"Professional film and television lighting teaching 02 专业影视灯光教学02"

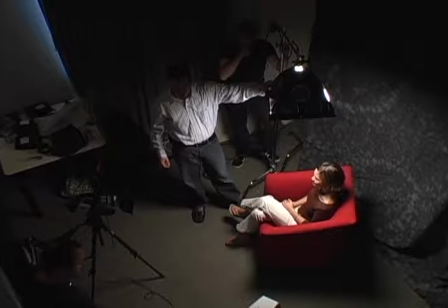(0:00)
finally figures out the answer to the universe. A light position over the subject is often called a top light or topper.
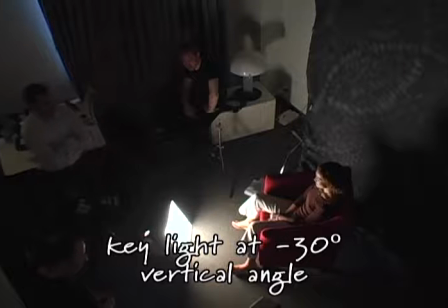(0:07)
A key light positioned beneath the subject, illuminating them from below is unusual since very few buildings have lighted floors and the sun rarely shines up.
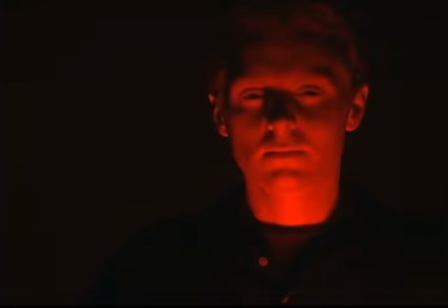(0:16)
This lighting setup is usually used to support the portrayal of a character or seen as villainous, scary, powerful, evil, or threatening.
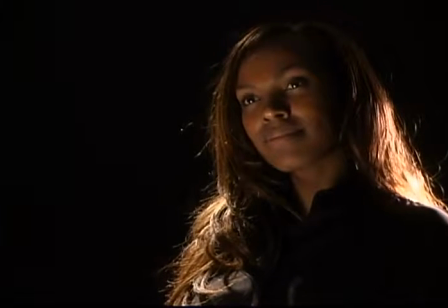(0:23)
Low angle lighting can also paint a scene as futuristic or invoke a stylish fashion look.
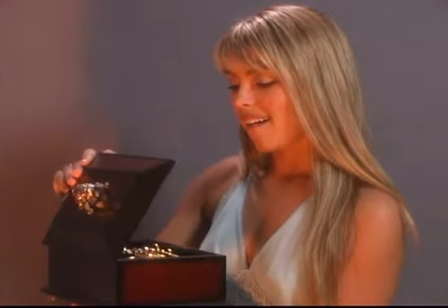(0:28)
If the low-angle light is motivated by someone peering into a crystal ball or chest of treasure, a low-angled light will convey awe or wonder.
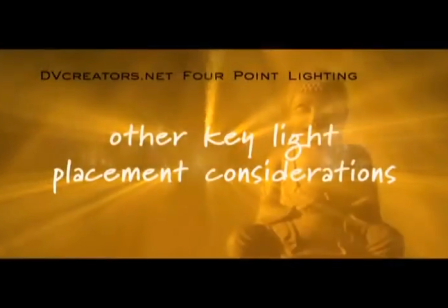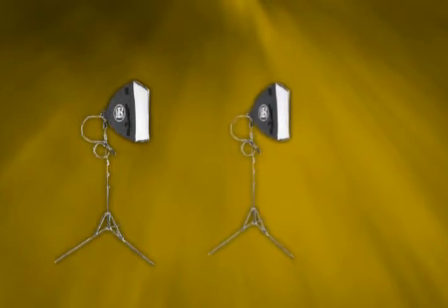(0:41)
If you need two or more key lights to get enough light on your scene, place them as close together as possible so they merge into one light to avoid multiple shadows.
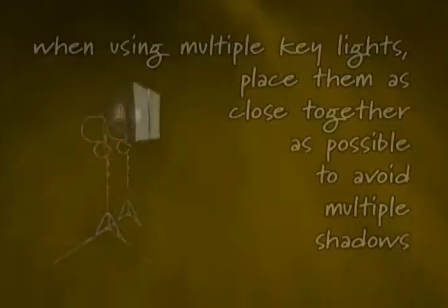(0:50)
If your talent is going to move during a shot,
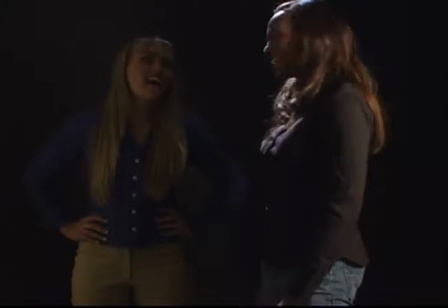(0:53)
position the key light or direct the actors so they will not cast an undesired shadow on other subjects or objects in the scene.
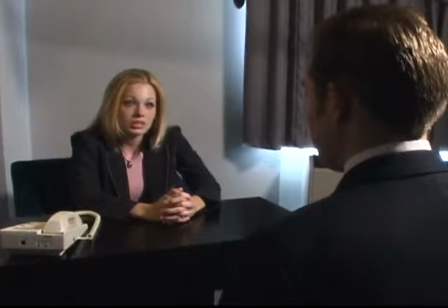(1:01)
If you have a mic boom, you'll want to make sure the shadow of the boom doesn't fall in your scene if the boom operator must follow the subject.
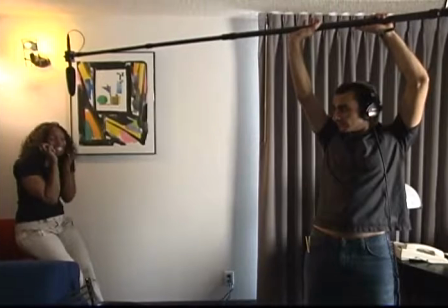(1:08)
The mic boom should usually be on the opposite side of the key light.
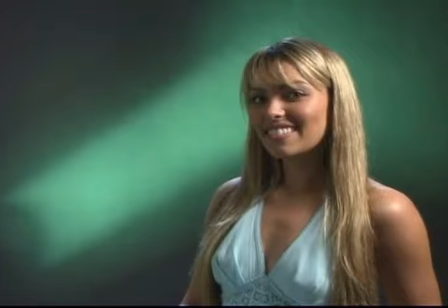(1:16)
Usually, you'll want to light the background differently than your subject, so you need to minimize the amount of key light falling on the background.
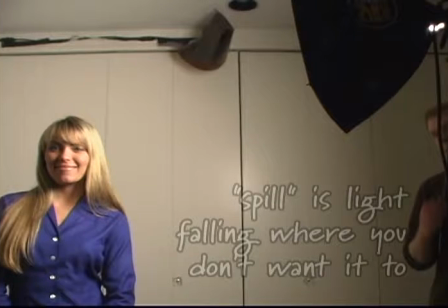(1:23)
Light that shines where you don't want it is called spill.
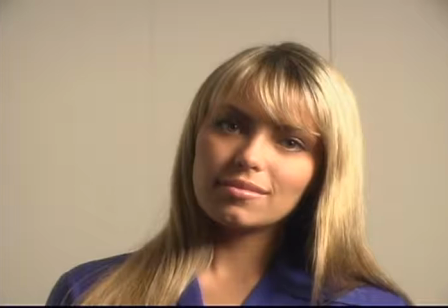(1:26)
It's especially important to contain spill when working with light-colored walls because they can often overwhelm your subject because of their brightness.
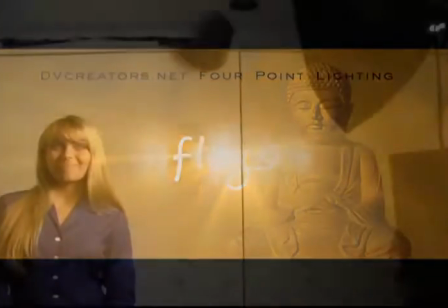(1:34)
One good way to stop light spill is to position a large black opaque rectangle-shaped panel
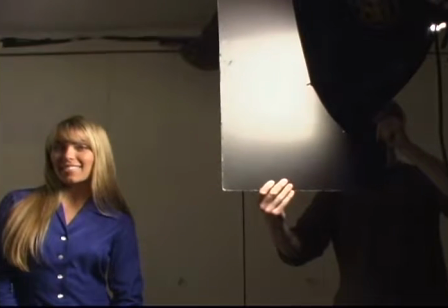(1:39)
between the light and the background so that a shadow is cast on the area of the background that's visible in your frame.
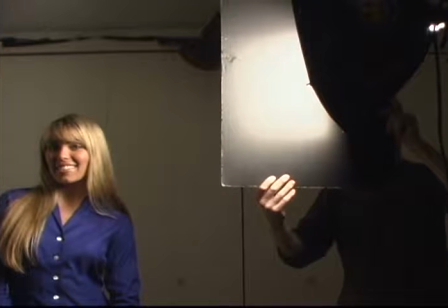(1:45)
This large black rectangle is called a flag.
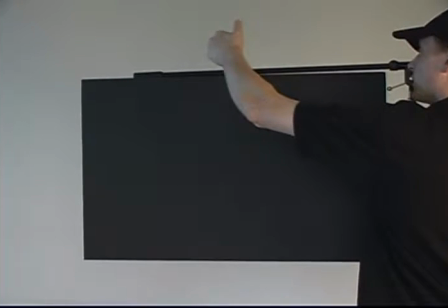(1:49)
A flag can be as simple as a piece of black foam core or artboard clamped to a stand or or a professional flag made of cloth or metal.
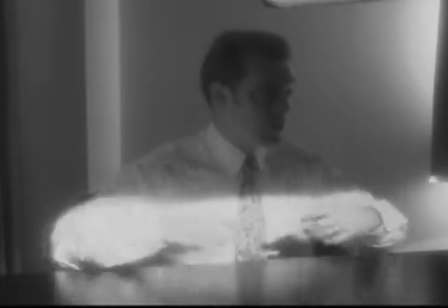(1:56)
An interesting technique is using a flag to cut light to an actor's face to simulate light coming in through a window.
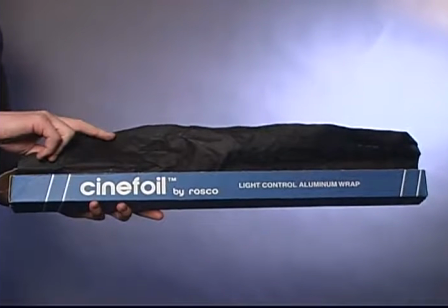(2:07)
Black wrap is a thick, black, heavy-duty aluminum foil that comes on rolls like the kitchen variety but a lot wider.
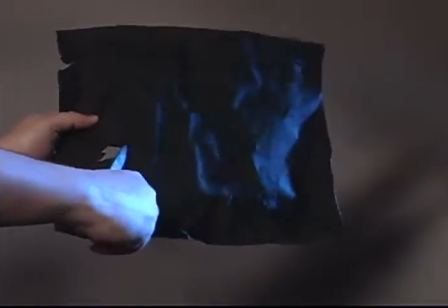(2:14)
Black wrap can be cut and shaped for all kinds of purposes in lighting.
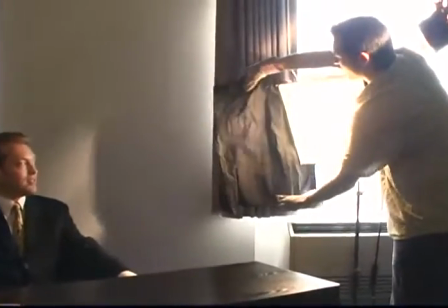(2:19)
The reason we bring it up here is that a sheet of black wrap makes an excellent, easily shapeable flag that can be attached to almost anything to prevent spill.
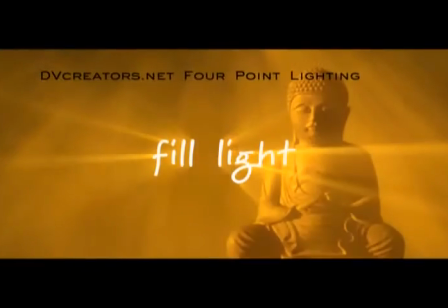Now we're finally to the second point in four-point lighting, the fill light.
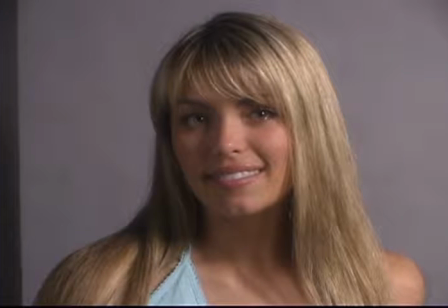(2:37)
The purpose of the fill is to lighten, but not eliminate, attached shadows created by the key light to set the desired mood.
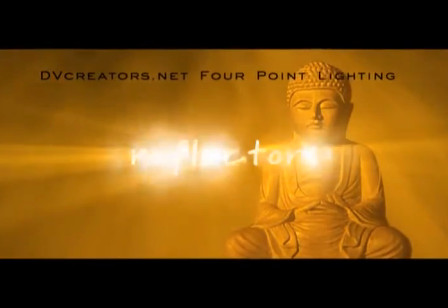(2:47)
Usually, instead of using a light for fill, I use a reflector,
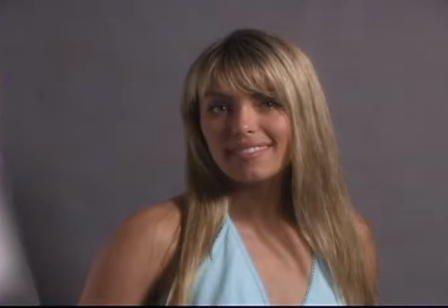(2:50)
which is a flat, usually white object that bounces key light back into the shadow areas left by the key light.
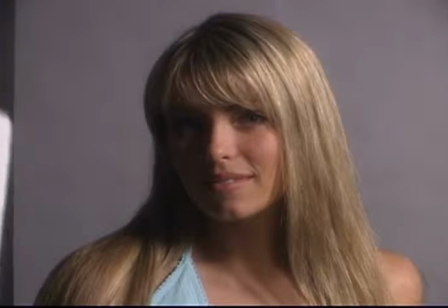(2:58)
The fill light should have a soft quality since its purpose is to wrap around the subject and fill in the shadow areas that are not lit by the key light.
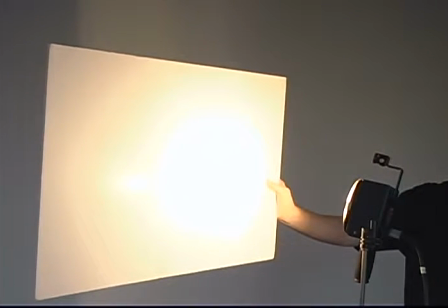(3:06)
A reflector is a soft light source since light is bouncing off the entire surface of the reflector.
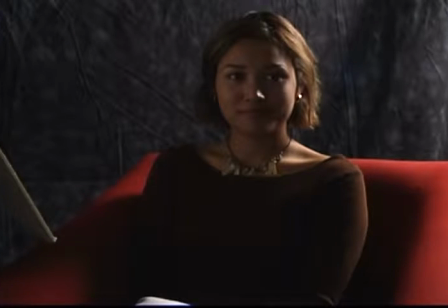(3:11)
If you move the key light more to the side, leaving a wider shadow on the front of your subject,
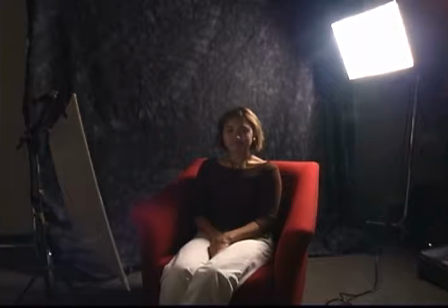(3:16)
the fill will move more to the front, thereby filling in that whiter shadow area.
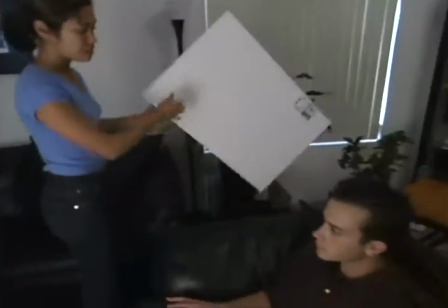(3:21)
A piece of white artboard or foam core available for a few dollars in an arts and crafts store makes an excellent reflector.
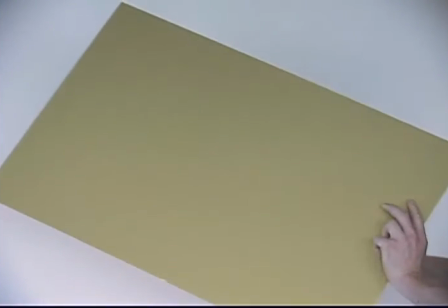(3:29)
Some foam core is white on one side and gold on the other, which makes for a warmer fill light that can be really nice.
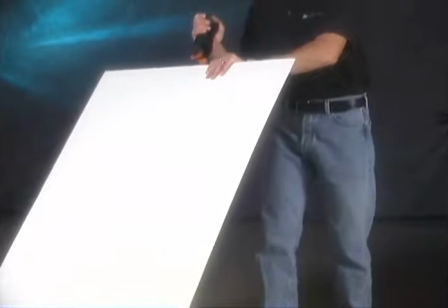(3:35)
Clamp this foam core to a microphone boom stand with a tripod base from a musical instrument store and you have a valuable but very inexpensive lighting tool.
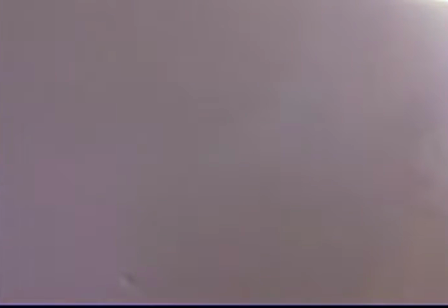(3:43)
As an added benefit, you can white balance to this reflector if you forgot a white balance card.
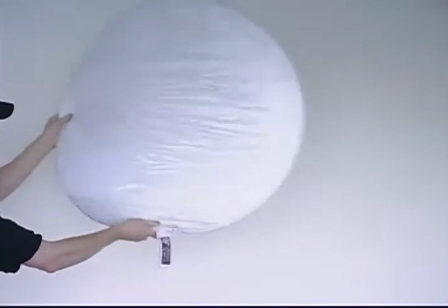(3:49)
Professional reflectors collapse for easy transport and sometimes have multiple surfaces for different effects.
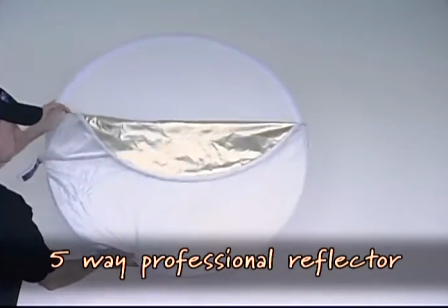(3:55)
This one has five different surfaces available.
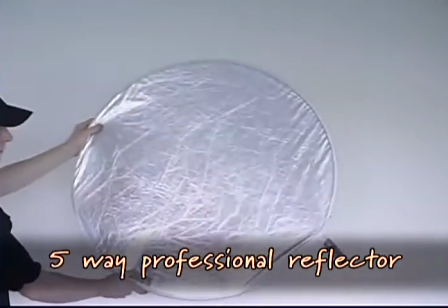(3:58)
White, gold for a warmer fill, silver to reflect more light, silver gold, and translucent.